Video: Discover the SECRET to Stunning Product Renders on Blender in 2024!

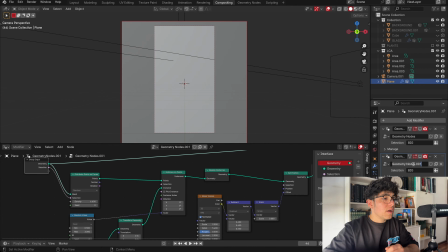236s
I painted, and after that I duplicated my geometry nodes setup on the modifiers and chose the small vertex groups,
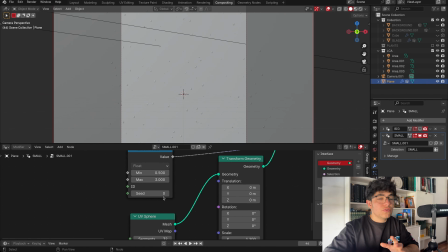248s
so I can have two different kinds of water drops. So basically now you are going to see me changing the values for the small water drops.
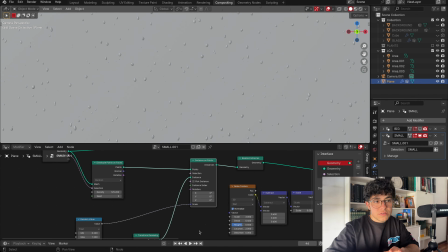258s
You can follow along and add the same values, but just play around and see what looks better for you, for your scene.
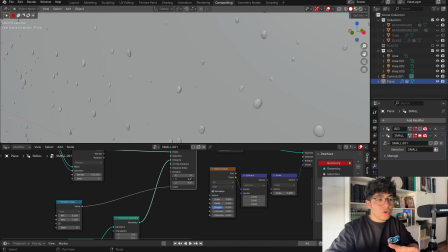267s
And this is it for the geometry nodes setup.
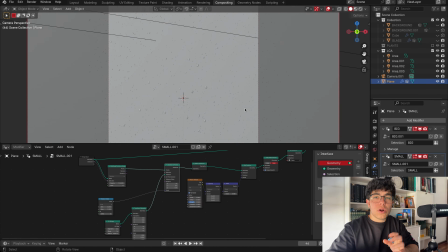270s
I'm going to show you how I created the materials, what objects I used, where did I get them,
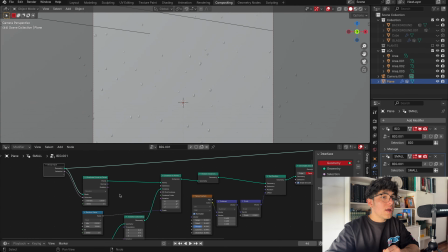278s
and where can you get them yourself, and how I set up the lighting and everything else to make
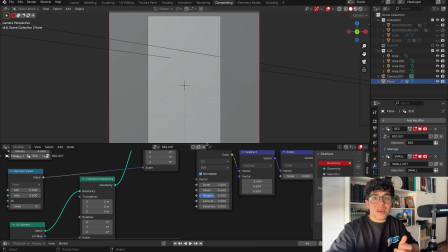286s
our scene feel more appealing and nicer. So yeah, I see you in the other part of the video.
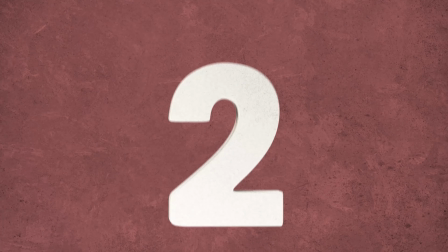293s
Okay, so after that I showed you how to create the water drops,
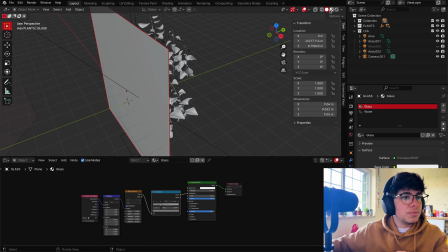296s
I'm now going to show you how I created the materials and how I set it up my scene.
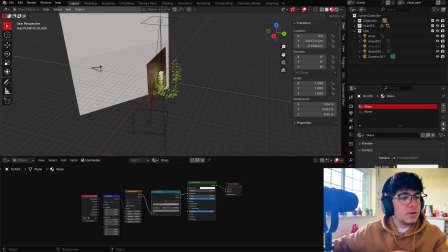303s
So let's first take a look at the scene. I just have it in here, a bottle.
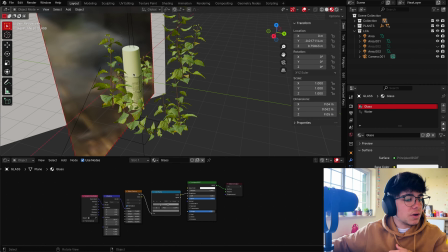309s
You can use whatever object you want,
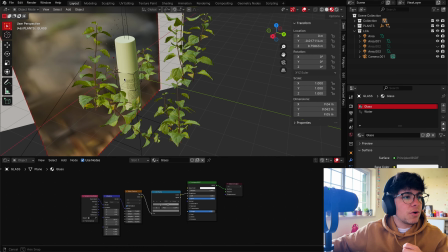311s
and this is actually inspiration from one of Derek's tutorials on Skillshare, but I did my own label.
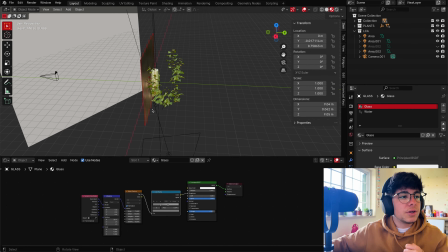319s
The whole scene is going to be in the description down below if you want to download it and you want to follow along and have everything prepared for you.
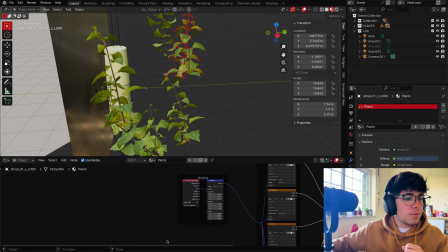327s
These plans are actually from Polyheaven. I'm going to leave the link also down below so you can download it. And now I'm going to show you the lights and everything.
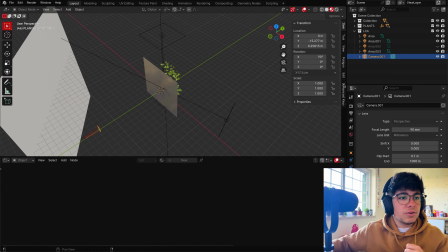341s
So the camera I showed you in the beginning, I changed the focal length and I made it vertical.
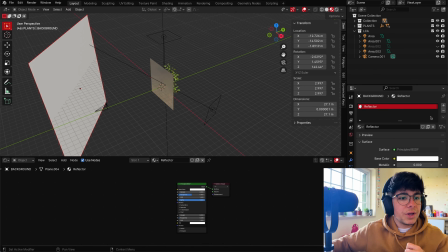349s
This in here is just a plane with a basic material, white, completely white,
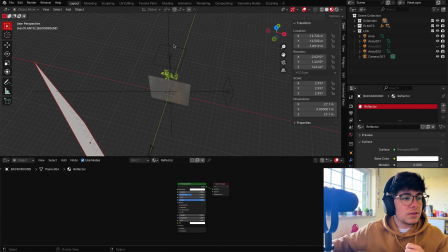355s
just to reflect some lights, so reflect the light that comes from here, pretty much.
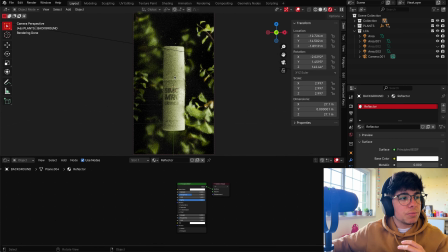361s
So in this way our object is not going to be completely black in here and it just looks better.
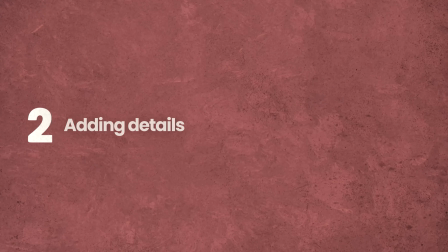366s
And I'm going to show you how I set the light. So I usually set a light on the sides.
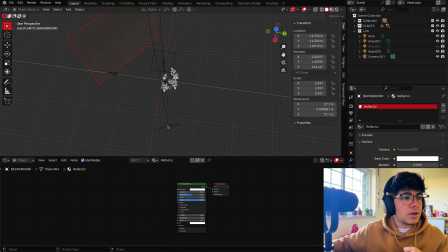374s
Maybe in this case I put it a bit behind, just because I wanted to have some nice highlights in here in the plans, but still be able to illuminate my object.
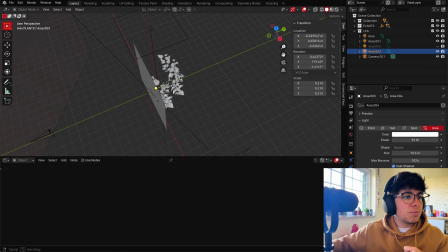387s
And then basically these top lights and the bottom lights, they are here basically to create some nice highlights, and I'm going to show you right here.
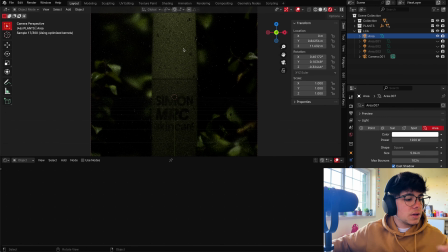397s
The first one is the one in the bottom. So I want to be able to create this nice ring.
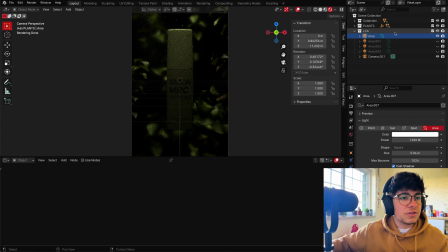404s
This is just what I do to all my objects. I just like this, and I do the same for the bottom. In here you can actually copy, if you want, the settings, okay, from this one and this one.
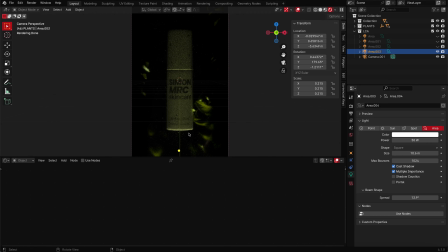420s
I do modify the spread a bit, so I can only focus on one part mostly, even though we can see the plants a bit. And so then my main light, here it is, it's the strongest one,
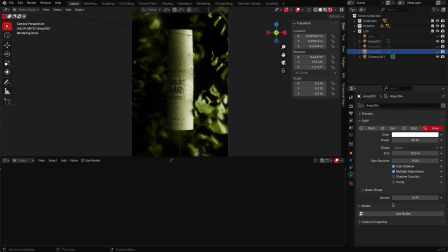436s
and I actually changed the spread as well, so we have a more focused on this side of our object, because I wanted that, and I wanted to create this little reflection. Okay, so now I'm going to show you the materials.
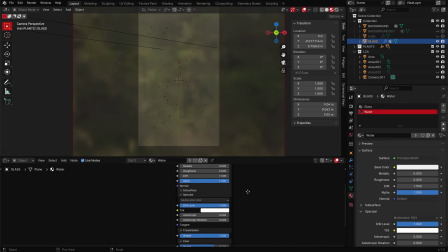450s
And so the materials for the water are actually really simple. The only thing that I did was take all the roughness down, increase my transmission to the maximum, and play a bit with the code as well in here in the weight and the roughness and the IOR.
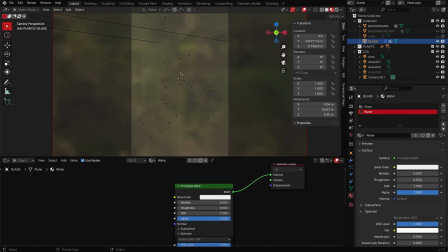470s
I know that this is not the way that you are supposed to create water in Blender,
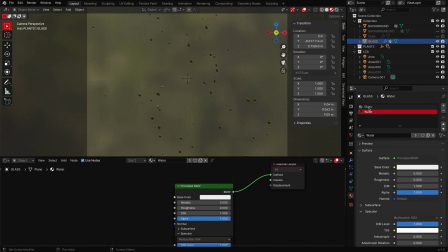476s
but I thought it just looked better like this. And now for our glass, the glass is more interesting.
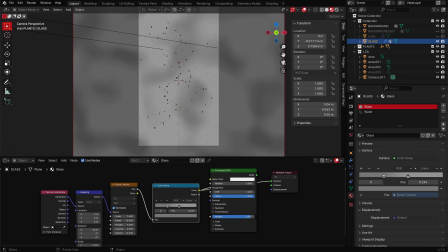484s
So I didn't want all the glass to be completely opaque.
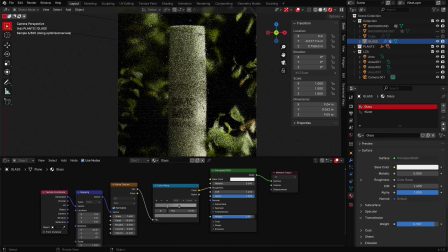488s
You see in here we have some parts that are more opaque, so they are creating, you know, when you get out of the shower and you can see anything. So this is basically the effect that it's creating. To create that effect, I use a noise, see it in here,
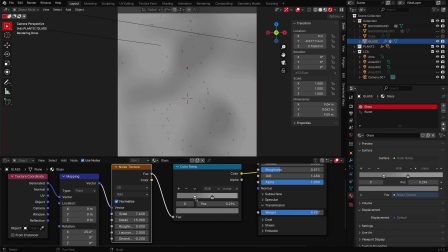502s
and a color ramp to modify how strong it is, because
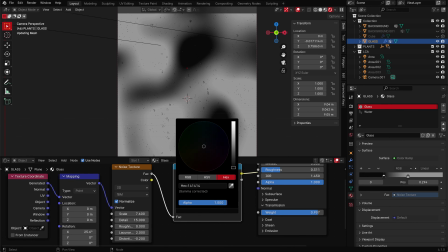507s
if this one is completely black, it's going to be completely see-through,
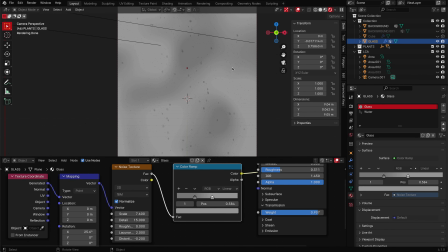512s
and if this one is completely white, it's going to be like really rough.
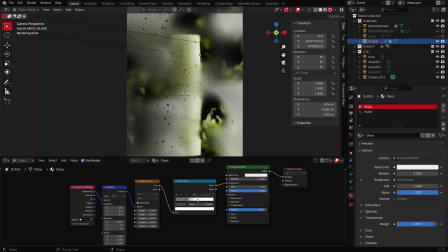518s
As you can see, the effect is way stronger if you set everything to white.
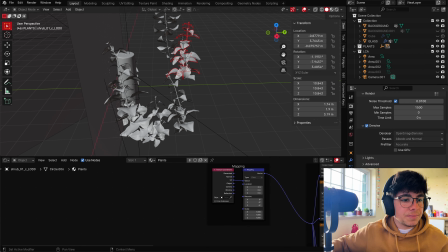522s
And so one last thing that I did, I wanted to show you in here, I always change my color management to medium high contrast,
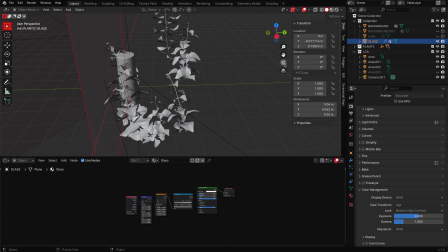531s
and this scene, actually I changed the compositing.
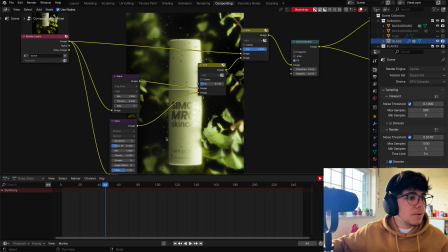537s
I added some glare in here, a fog and a strikes one. I set everything to maximum because I wanted this nice effect.
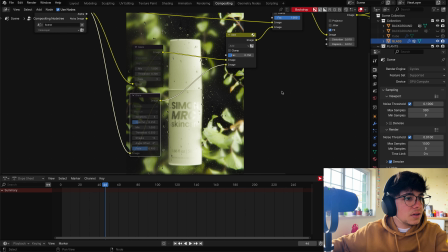547s
So you can see that it doesn't look as good,
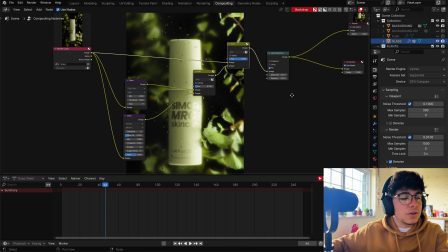552s
and with the glare it just gives a more dreamy look, let's say. And I also added some lens distortion.
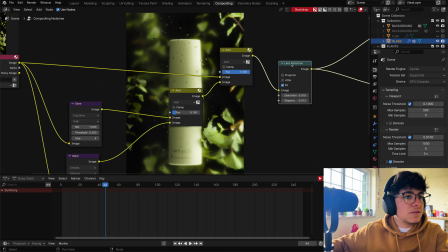559s
It's barely visible, but it's there because it also helps, you know,
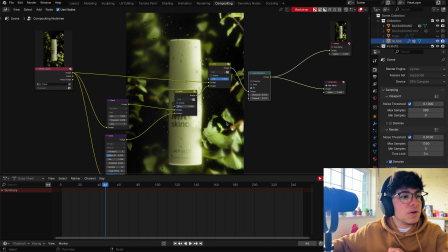564s
to be a bit more realistic and at the same time to give this dreamy look that I was looking for.
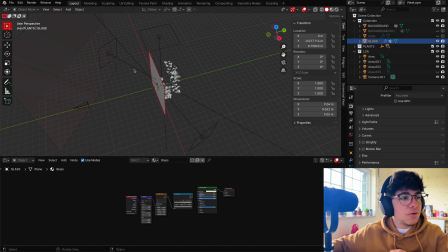570s
This is the scene. You can download the scene down below if you want to, and I'm going to leave all the links down below as well. I hope you liked this video. Please give it a like, subscribe, and I'll see you in the next one.